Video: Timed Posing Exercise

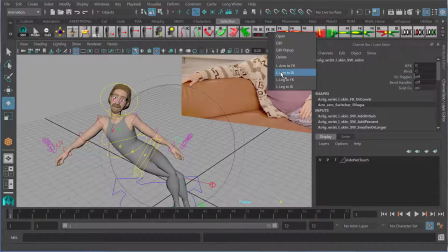11:54 I'm going to go here, left arm to IK, grab him,
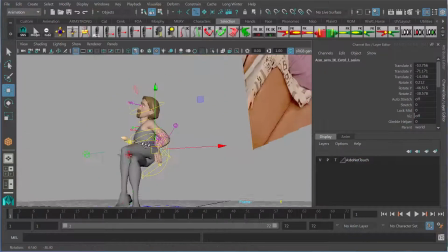11:59 pull him across, and if you've copied my shelves and my preference,
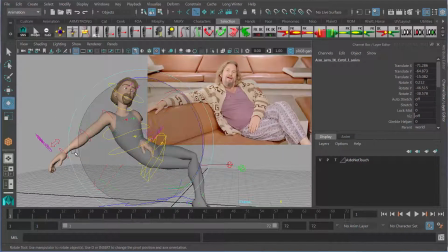12:04 you will have these tools yourself just grab this hand it's sort of lying down on the hip
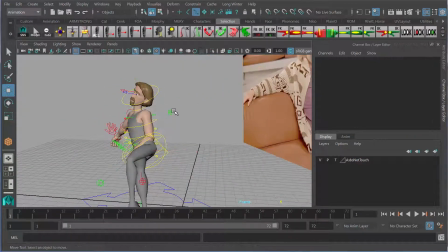12:09 here like that grab that elbow pull vector and pull it out and up
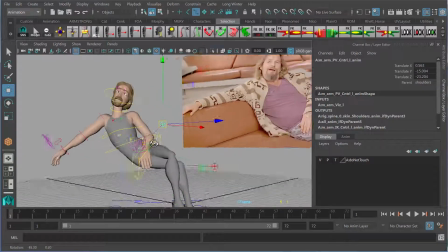12:15 a little bit like that the hand is resting
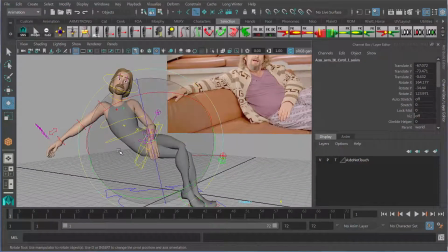12:21 relax that low arousal pose those draping curving lines gravity having a big effect it's a huge part
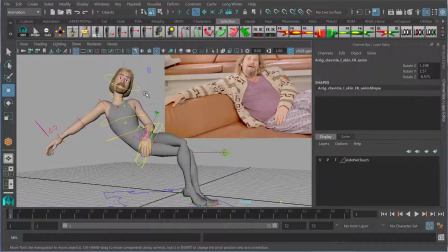12:28 of it so i want to make sure i have that sort of slack laziness i'm going to grab the shoulder drop it down here like that get
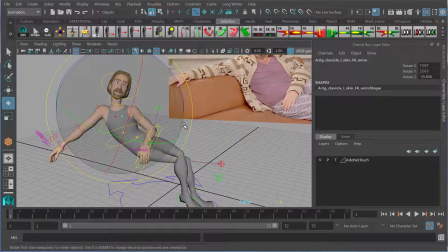12:36 that line across the shoulders that he's got now one of the challenges I'm facing here is my character isn't clothed whereas he is so there's gonna be some slight
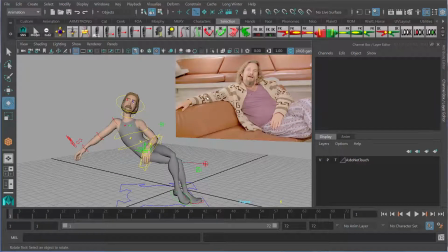12:48 differences this arm however I've got a really specific shape that I want to get so I'm just gonna pose it in F case I'm
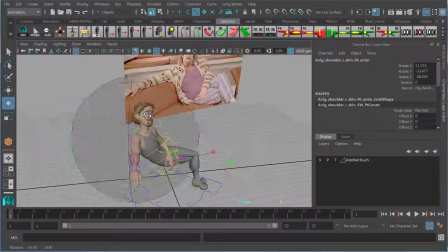12:55 gonna grab this arm up here imagine draped across the back of the couch, grab this guy here, angle it out, and
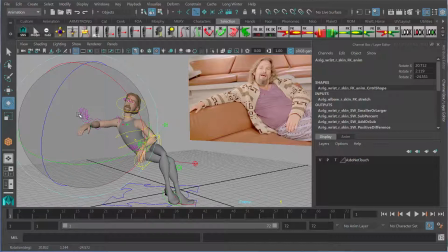13:06 part of that exaggeration, I want that hand to look more limp, more relaxed. So I'm going to tilt it like that.
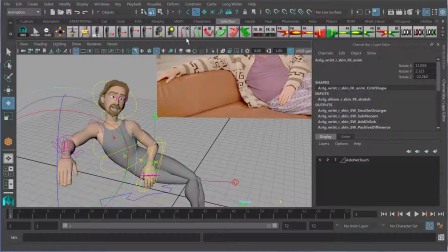13:14 Now by default, you can see my Morphe hands were already in a relaxed pose from these shelf poses that I have here. So I'm going to go ahead and just keep that relaxed pose for now.
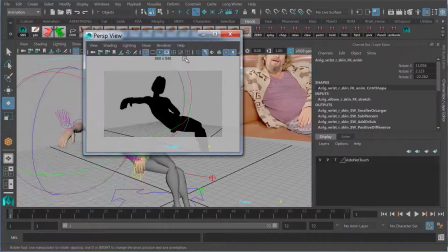13:28 Let's go back to our shot camera and see what that line of action looks like from
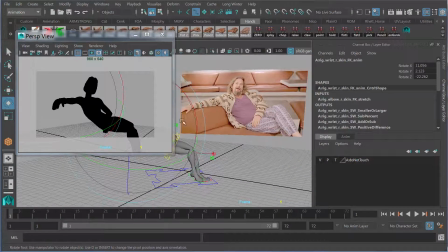13:35 my audience's view and there we go a simple first pass body pose matching my reference let's go
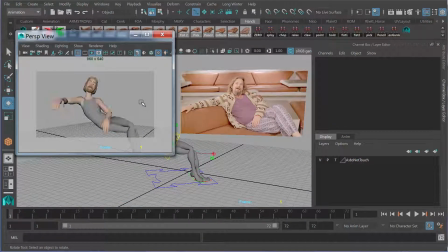13:43 ahead and turn off the silhouette here so I can see it I can see more of this side of
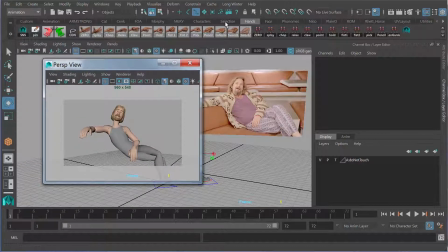13:48 his face I'm gonna go ahead I'm just gonna rotate that
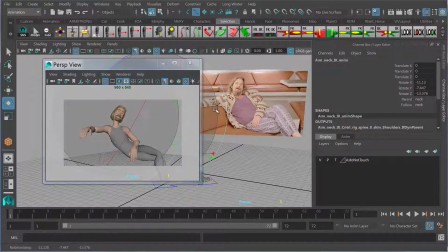13:53 face a little bit more like that last
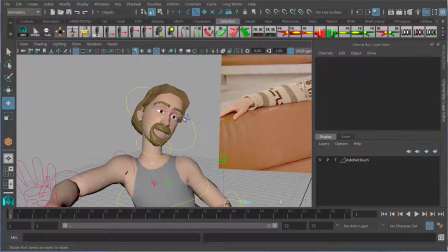14:01 little touch here grab those eye controls there into
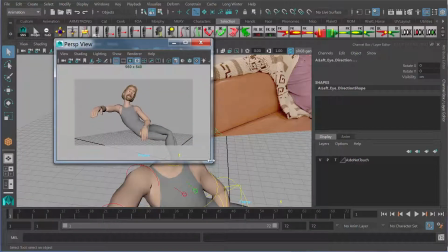14:10 my shot camera go
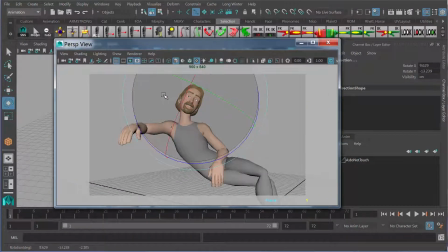14:14 ahead and get that same angle where he's looking sort of the corner field of view
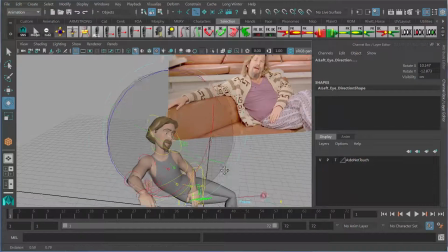14:20 like that let's look at my reference here and go ahead
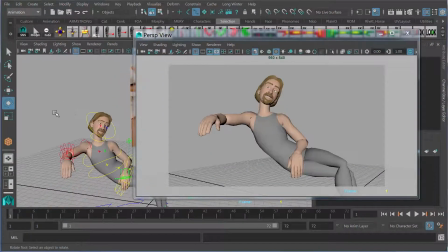14:29 drop the angle of that arm a little bit here like this
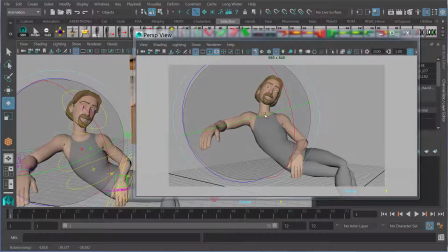14:34 because I want to get that curving line down exaggerating that so
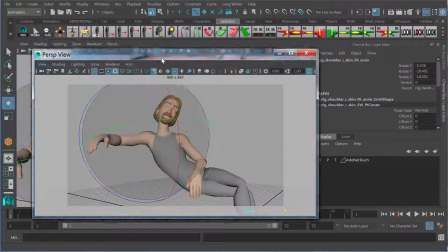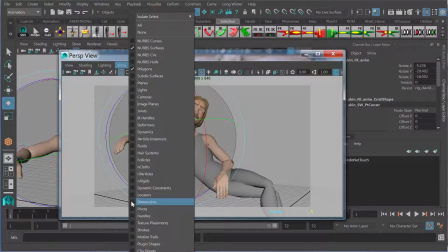14:55 let's see so turn on image planes for just a second actually like this panel perspective
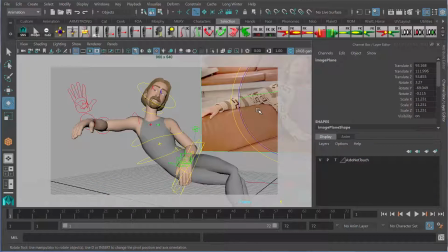15:03 shot cam and grab my reference here and just pull it into view so I can sort of see the two poses together, see if they're catching the same spirit. Camera angle is slightly different. It looks like his arm is sort of coming down towards us.
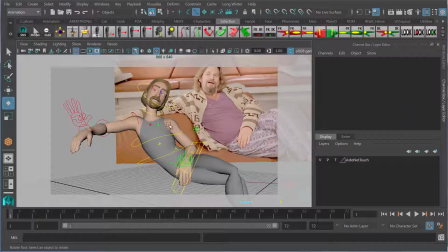15:25 That's a first pass key pose, and that's the idea. You want to flow through quickly, get the character into that position, and just replicate the spirit, the mood of the pose as best you can, thinking about those elements that we had talked about.
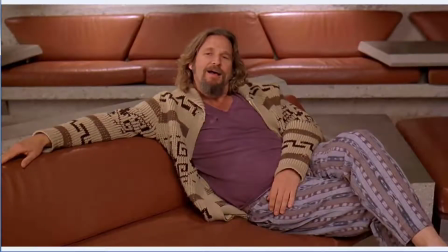15:39 So to recap, when we're posing we're going to think about silhouette,
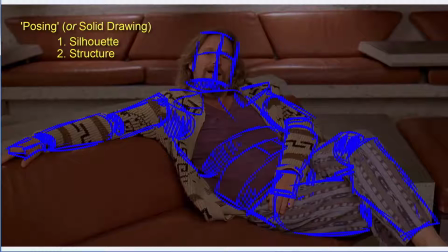15:46 we're going to think about the structure of the pose, the angles that all the parts of the body are at, we're going to think about line of action, we're going to think about those flow lines, how they guide the audience eye, and we're going to look for opportunities for exaggeration.